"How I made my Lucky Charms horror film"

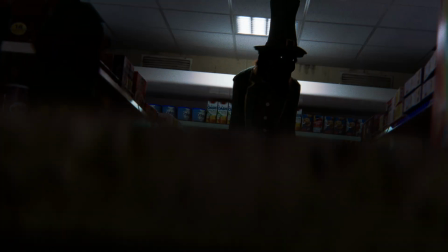arms of his kin. At last the cage opens,
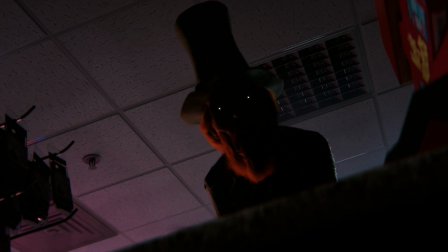and fair folk go a-hunting in man's world again.
All right, welcome to this very informal commentary on Unlucky Charms, a film I did back in 2022, I believe, that follows a horror
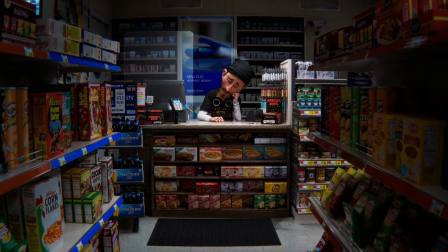Lucky Charms-esque mascot as it comes into the real world and terrorizes a poor
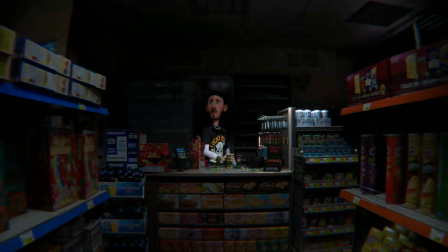cashier at a convenience store in the middle of the night. So this commentary is going to be very, very loose. I'm just going to take you through the film, sort of comment on the different scenes, some fun facts, some behind-the-scenes things, and then I'll take you through a look at the various project files I have, some of the ways I organize things, and maybe give you a few tips and tricks along the way. This will not be in any way a tutorial on how I made this or an in-depth look at anything, but I always find it fun to sort of go back through old project files and just remember the whole process of making it. So let's get to it.
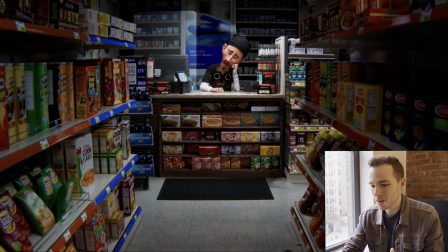All right, so right from this opening scene, the first bit is the film was made in essentially two.
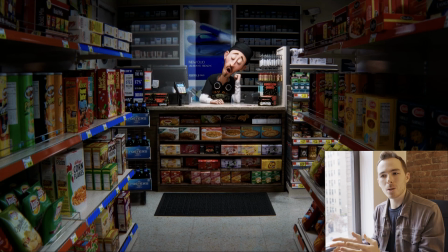There are two versions of the film: the version that I made, and then the version that was created after its first screening to basically friends and family. And from that, a few pretty not major changes happened, but some larger structural changes happened to various bits. Some scenes were added, some more horror elements were incorporated into the final act of the film.
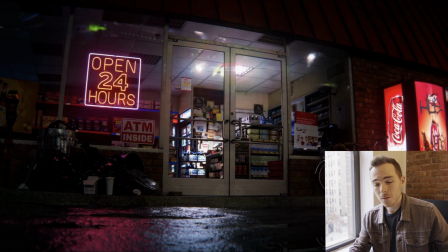And so the very first thing is that we actually added this first establishing shot to the whole thing, which wasn't in there before.
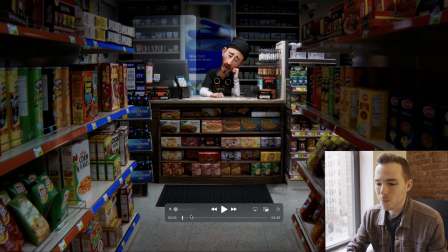Before it just started right here where we actually just pan up to our cashier. And the idea of this is it felt like we were just getting into the whole film way too quick. It felt like by the time we sort of got our bearings, we were already like 3 or 4 shots into it, and it just became sort of more disorienting.
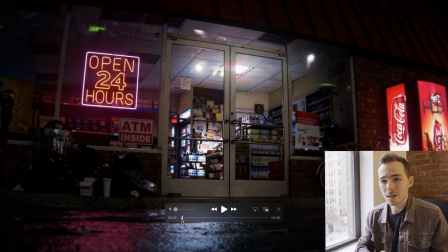And it really does help to get sort of this exterior shot of the whole thing. The reason I didn't do it before is because I didn't want to have to create a whole setup, a whole like exterior set just for this one shot. But ultimately, I think it really just helped to like sort of bring us into the environment a bit more. And it also, it only took me a day to sort of cobble this together through a bunch of different assets that I had lying around. And since the whole store interior was made, all I had to do is sort of put that there, put a window in front of it, and get a bike and some old like garbage bags or two, and that sort of sets the scene very well for this dark horror picture.
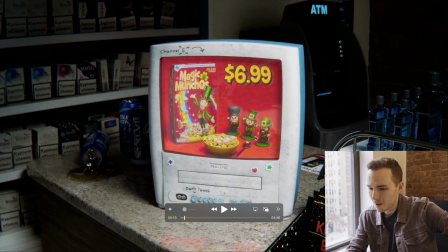All right, so looking at this, you can see we have our first introduction of the actual Magic Munchos brand. Obviously, this is very much a Lucky Charms ripoff, but we don't want to just do a direct copy of that. So we are legally in a different, in a sort of gray area where we definitely have different mascots, different names, but the cover art we made is very similar. Some other fun facts is that this price of the cereal used to be
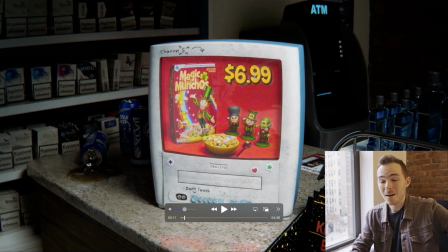$12.99 because I have no idea why I priced the cereal so high. That is quite an insane amount for a cereal, but that was another thing that changed in the second version of the film. It was bumped back down to $6.99, which is a bit more reasonable for this box of cereal.
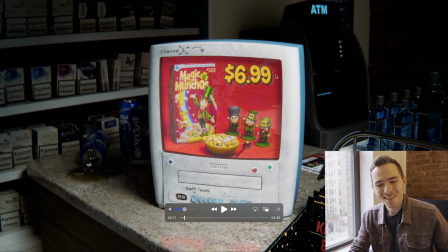Another thing that changes, there used to be a whole lot more stuff on this TV. There's a whole post-it note with like things to do, a list of stuff. That was also taken out because it was very distracting and really didn't add too much to it.
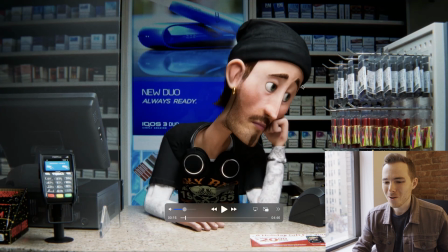And I think a lot of people have pointed out before is that you can see throughout here that there's a lot of things are in different languages. Most notably, the cigarettes that are behind the counter are very much are not English.
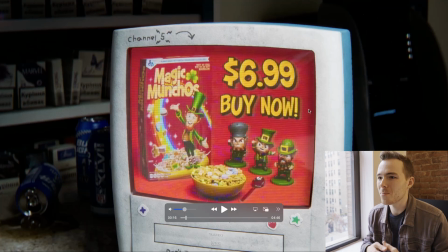And this is because the whole store itself is cobbled together through a bunch of different 3D assets that I got from online, through various pictures, references, pre-made models, things like that. So they're all a mishmash of different things from different areas.